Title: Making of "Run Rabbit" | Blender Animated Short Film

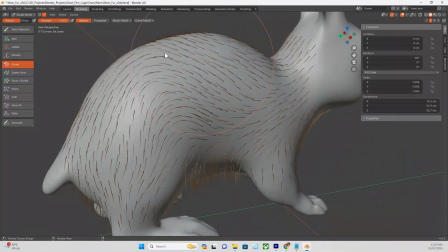The essence of creating fur or hair in 3D is that we create guide curves and then create a node tree that instructs Blender how to interpolate those guide curves into the full system, how dense it should be, how it should clump, length variation, etc. We also weight paint masks that are used to define certain parameters as well.
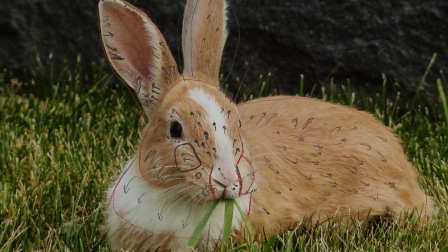Fur on an animal is incredibly complex and varied, so it took a while for me to get my head around how to even approach it. I ended up separating it into about 25 completely different fur systems that are merged together.
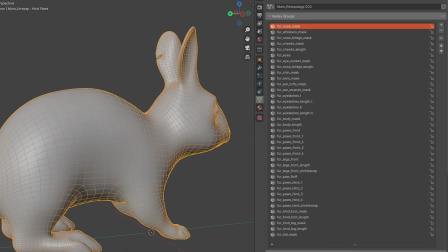These systems all have their own density masks, guide curves, and node trees.
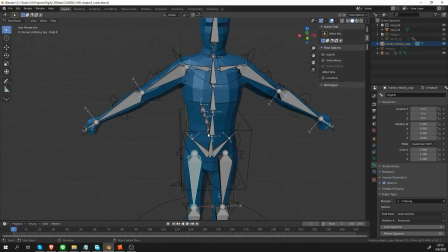For the rigging, I had to teach myself how to use Rigify using the amazing YouTube tutorials by CG Dive.
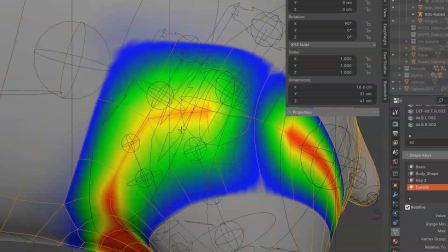Setting up the rig with Rigify is quite straightforward, but weight painting every single joint and making sure they're deforming well can be finicky and time consuming. I now had my rigged test model with fur. It was time to do some animation testing.
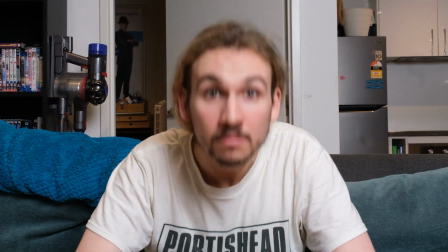I did an admittedly fairly janky hop cycle, and then I got my partner Alex to be the reference for a 2-second facial animation. This little 2-second test, imperfect as it is, gave me the confidence that this project might actually work. I'd spent about 7 weeks learning the skills to get to this point, and it was now time to really start making my movie Run Rabbit.
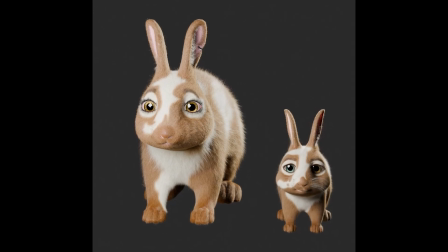I created the 2 rabbit characters in parallel, because I felt they would be defined as much by the contrast between them as by their individual features. I deviated a lot from the design of the test rabbit because I wanted to express character better.
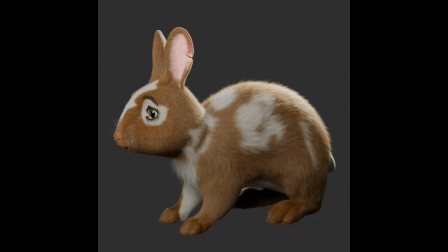I wanted the mum to feel more wearied and concerned, like she'd seen a lot in her time, and I wanted Kit to be bright-eyed and new to the world. I discovered that to make a character look more childlike, you have to bring the eyes, nose, and mouth closer together.
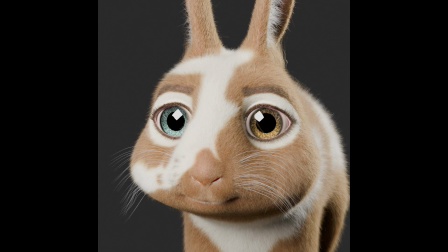As soon as I did this with Kit, the character just suddenly started feeling right.
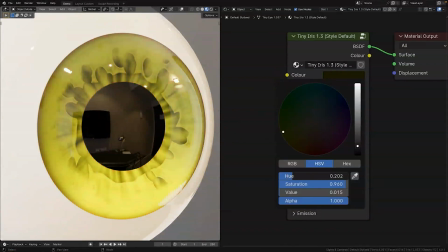The eyes were free assets released by TinyNocky that have a bunch of different sliders that you can use to change the characteristics. The idea of giving Kit different coloured eyes was an unexpected spur-of-the-moment decision,
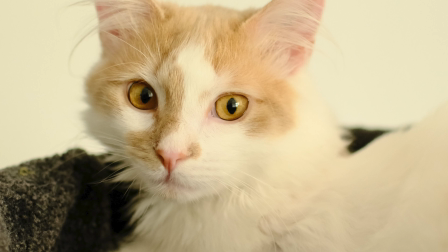inspired by the fact that I just adopted a Turkish van cat who often have this trait in real life.
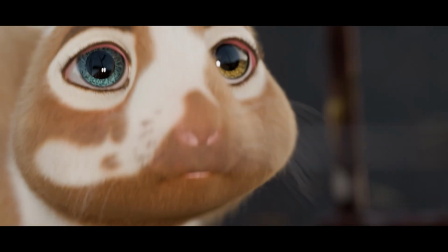But I thought it would subconsciously imply out-of-the-box thinking in Kit, which is his defining character trait.
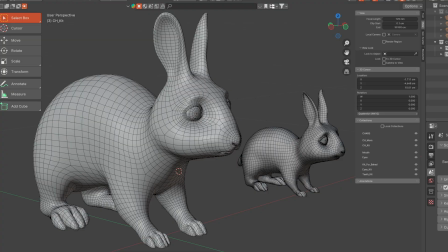I did a separate retopology on both characters, and then moved on to doing separate fur grooms from scratch for each rabbit, using the same methodology used for the test rabbit. Both characters ended up having around 2.5 million individual hairs.
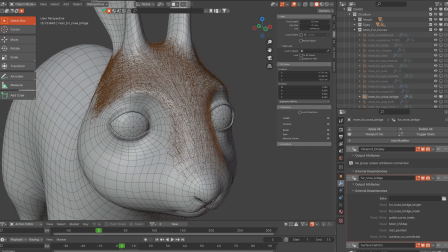There was no way I could preview the whole fur simulation in the viewport. On my poor laptop, I could only ever preview like 2.5% without any serious lag. So the only way to really see what it looked like was to do renders in cycles. A render may take a few minutes per render, so the process of checking and refining could be quite time consuming.
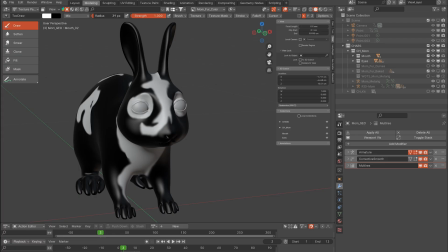The fur coloration is driven by a black and white texture that I painted, which is plugged into a shader node setup. It was important the coloration be distinct between the 2 characters, but also immediately communicated familial connection.
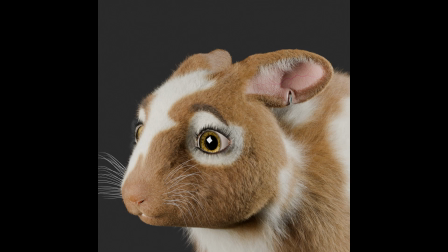I was trying to imply a mother-child relationship, but it's not as easy as you'd think to communicate gender in a semi-anatomically realistic character.
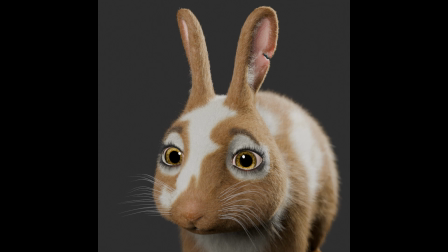But I gave her some nice lashes, and hopefully people can intuit that she's a mother. Once I finished the fur, I actually baked all the geometry nodes into real geometry.
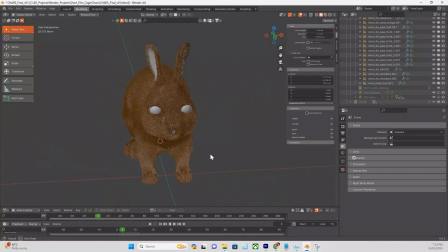Without having to do all the node calculations, it was much more performative in the viewport.
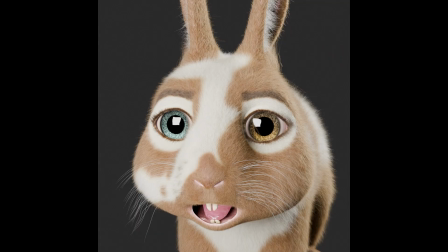The final thing I did was create the teeth and gums and do some basic texture painting in Blender. The models were again rigged with Rigify, and I did some basic testing and was ready to start animating.
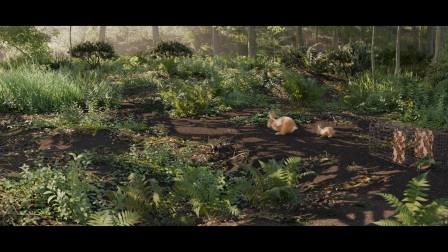I also did some test environment renders. I'll talk more about the lighting later, but the environment scatter was done with geoscatter assets. However, I realized there wasn't high fidelity enough dirt in the Blender marketplace for a project like mine where the camera is so close to the ground the whole time. So I ended up having to create my own geometry nodes to generate the dirt,
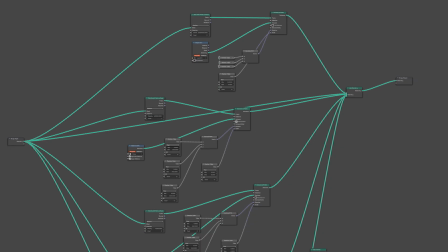which basically involved a scatter of rocks that I modeled, as well as some of the geoscatter twigs and leaves.